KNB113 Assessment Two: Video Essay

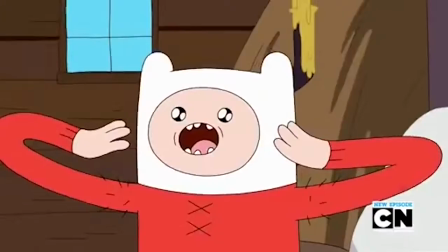(0:03)
In any animated movie and TV series, we expect to see a lot of scenes built up on emotion.
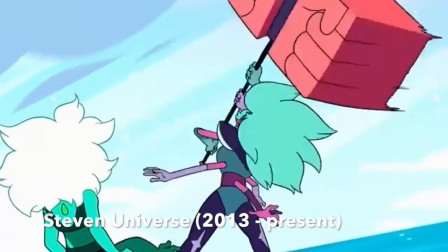(0:08)
Scenes containing a lot of joyous moments, comedy, and action-packed fights between the protagonists and antagonists.
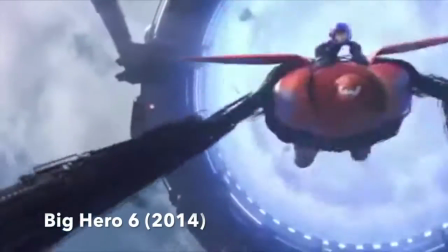(0:15)
This is what I wanted to experiment and explore in my first 2D animation.
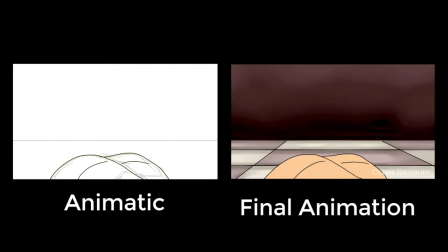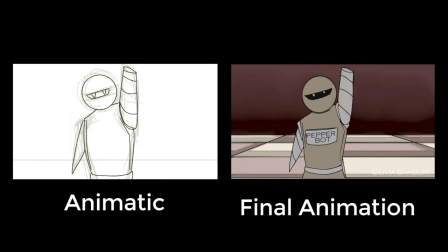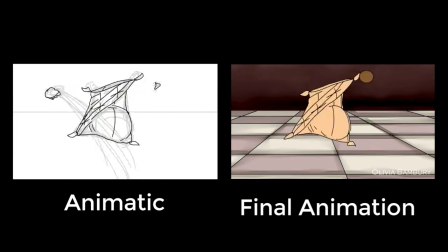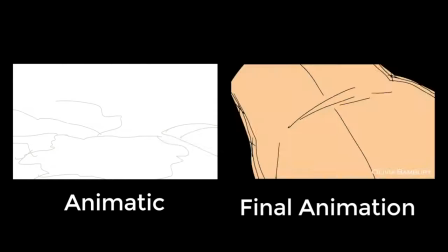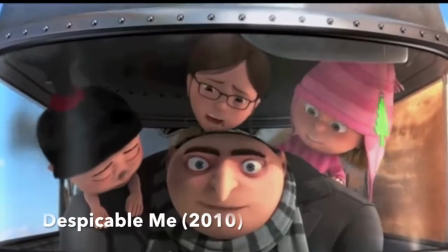(0:43)
When first hearing the assigned music, I instantly knew I wanted to make a fight scene.
Light bulb.
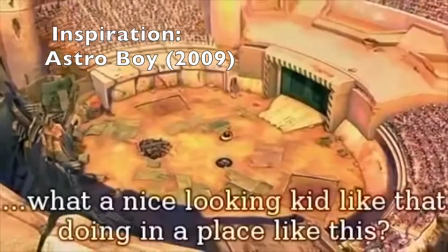(0:49)
The biggest inspiration for my animation was the arena fight scene in Astro Boy.
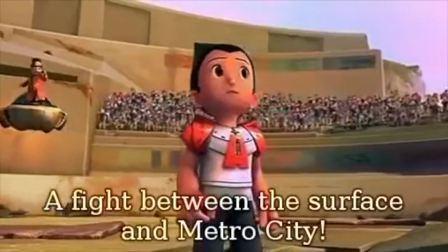(0:54)
This scene, combined with the choice of music, really helped develop my ideas for this fight scene.
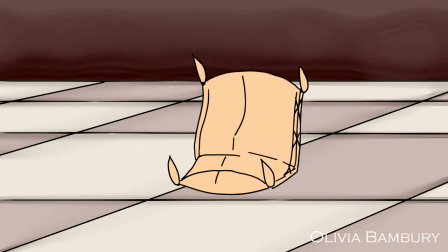(0:59)
The idea I had in mind was to introduce my protagonist, the flour bag, thrown into a kitchen-like arena,
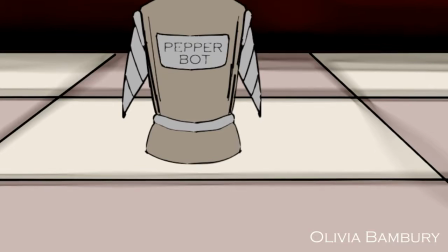(1:05)
surrounded by other food produce, and being challenged to a duel by the antagonist, a pepper robot.
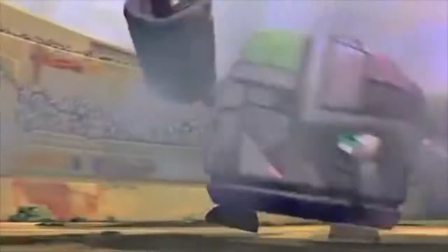(1:10)
Like Astro Boy, I wanted my flour bag to be able to dodge and deflect the robot's attacks.
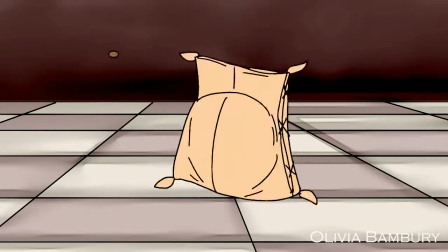(1:16)
Near the end of my animation, the build-up of music allowed my flour bag to present his inner warrior and face his foe head-on and claiming victory,
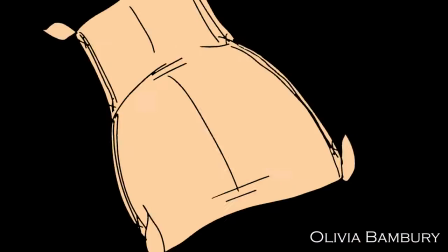(1:24)
despite falling through the floor in the end.
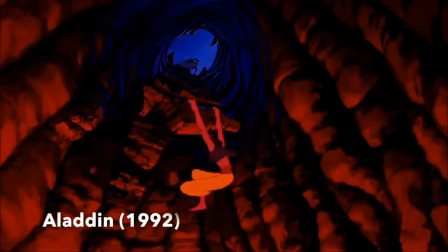(1:29)
Within any animation, camera angles and perspectives are the most important factor in production.
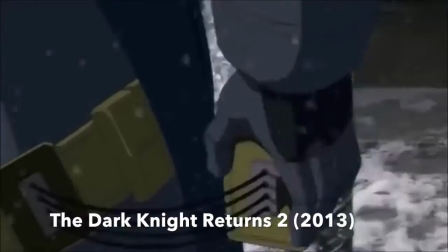(1:35)
Appropriate camera angles and perspectives can make the scene far more dynamic. This is what I mainly focused on in my flour bag animation.
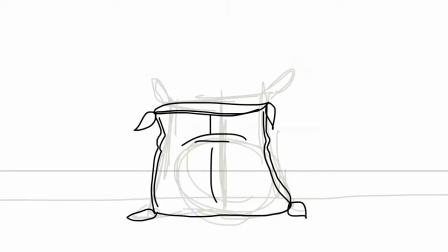(1:42)
In the animatic, the camera was focused on a profile shot of the pepper bot, and then proceeded to follow the first attack.
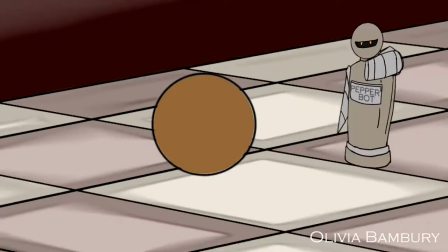(1:49) Nice.
Compared to the animatic, the camera now focuses on the pepper bot at a 3/4 angle, zooms out, and then proceeds to follow the motion of the first attack.
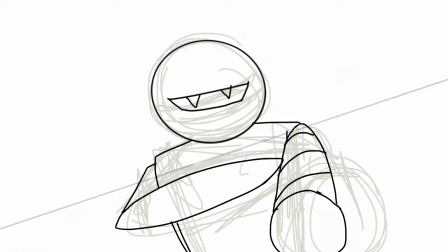(1:58) Double nice.
Another example is when the angle turnaround on the pepper bot gave more motion to the fight.
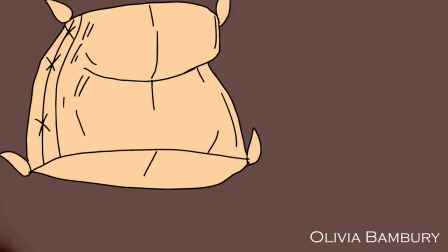(2:04)
This angle then changes to a low shot, allowing us to capture and frame the motion of the flour bag as he jumps in the air.
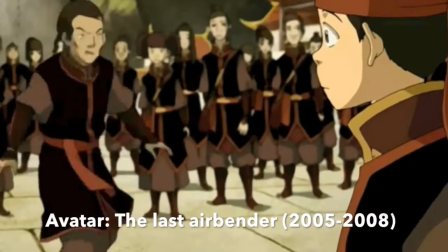(2:10)
One of the challenges with this kind of change in motion and perspective, when the first pepper pellet was fired,
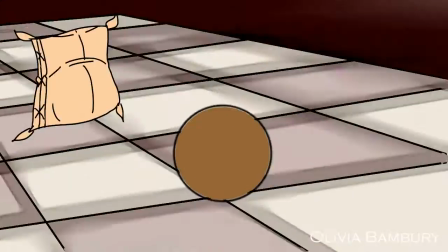(2:16)
the camera follows the pellet, causing the camera angle to change on the floor. This proved to be challenging, as the transition between each frame of the floor was not as smooth as I'd hoped it would have been.
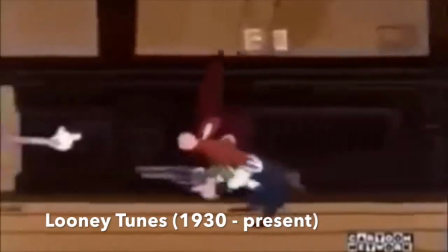(2:26)
If I were to do this again, I would consider using a far simpler design, as the changing of frames on the tiled floor was challenging and time-consuming.
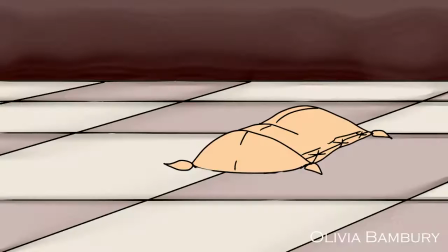(2:33) I don't have time for this!
When thinking of the characterization of the flour bag, the first character that came to mind was the carpet from Aladdin.
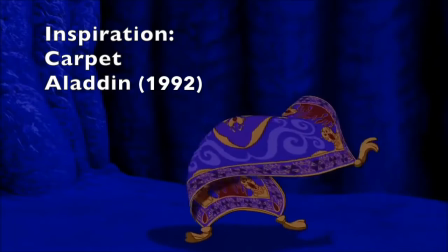(2:42)
In terms of anatomy, the flour bag and the carpet aren't too dissimilar.
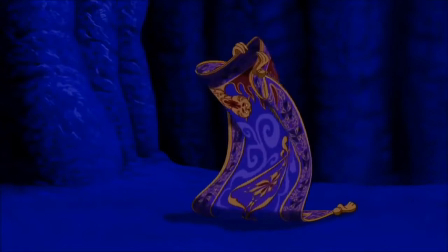(2:46)
Anatomically, my flour bag does have qualities like the carpet, and does express some emotion through his physical form,
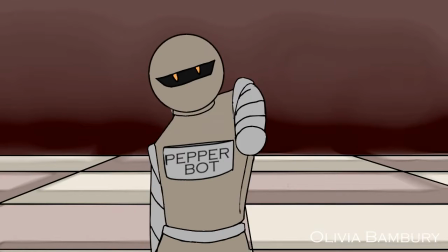(2:52)
for instance, when he showed confusion and surprise towards the robot.
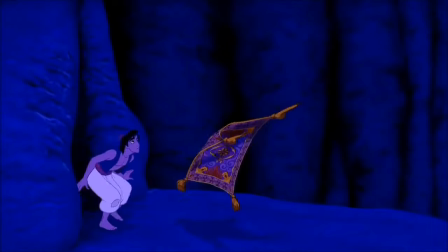(2:56)
In hindsight, I could have made my flour bag have more characterization through other means, such as subtle creases, folds, and posture to present his emotions through expression.
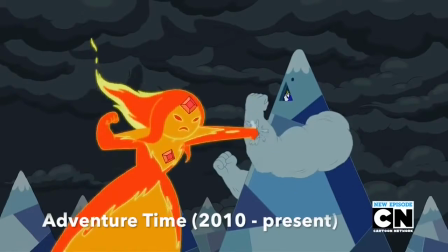(3:06)
When thinking of fight scenes in animated films and TV,
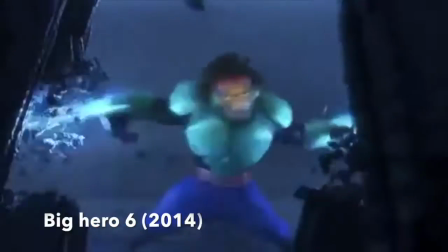(3:09)
we'd like to see a lot of physical interaction between characters and their weapons, magic, and many kinds of things like this.
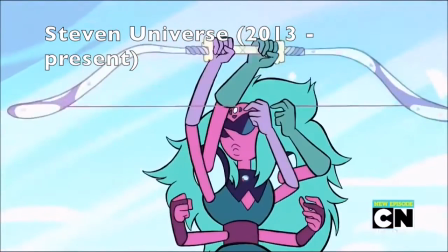(3:16)
TV shows like Avatar, The Last Airbender, and Steven Universe certainly present these qualities, but to present an action scene with a flour bag?
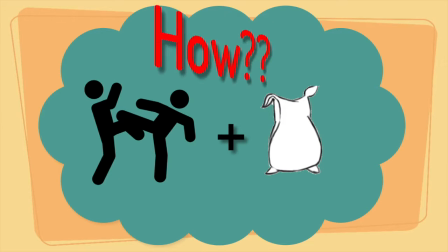(3:24)
That's a bit more challenging.
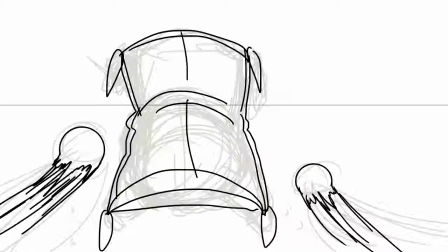(3:25)
I feel that this is where I made the least improvements compared to my animatic, as I did not change any of the action poses and sequences to make them more dynamic.
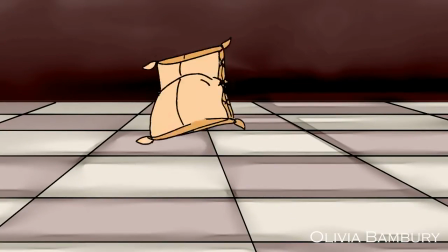(3:34)
Although his action sequences were interesting, perhaps I could have used utilities and the surroundings.
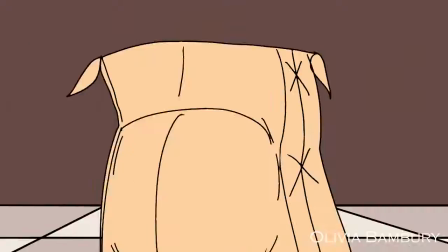(3:39)
For example, the flour bag could have interacted with the kitchenware, i.e. jumping on the hob, or pan as a weapon.
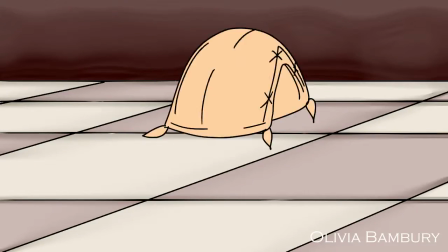(3:46) Oh, Mama, I have got to get me one of these!
The use of the scene and its settings could have further enhanced the flour bag's characterization.
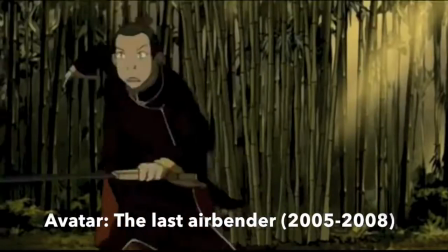(3:54) Yes! Use your surroundings!
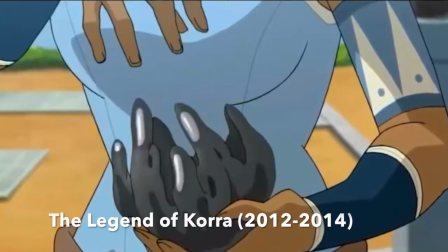(3:56)
Having learned about these animation errors, I feel that I will be able to develop my skills for future animations, ensuring I won't make such mistakes again.
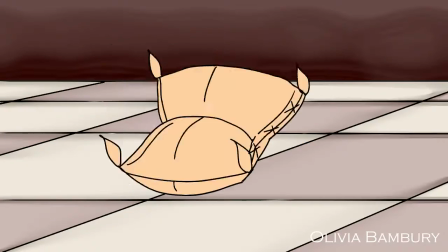(4:03)
That being said, I'm very proud of the outcome for my first 2D animation.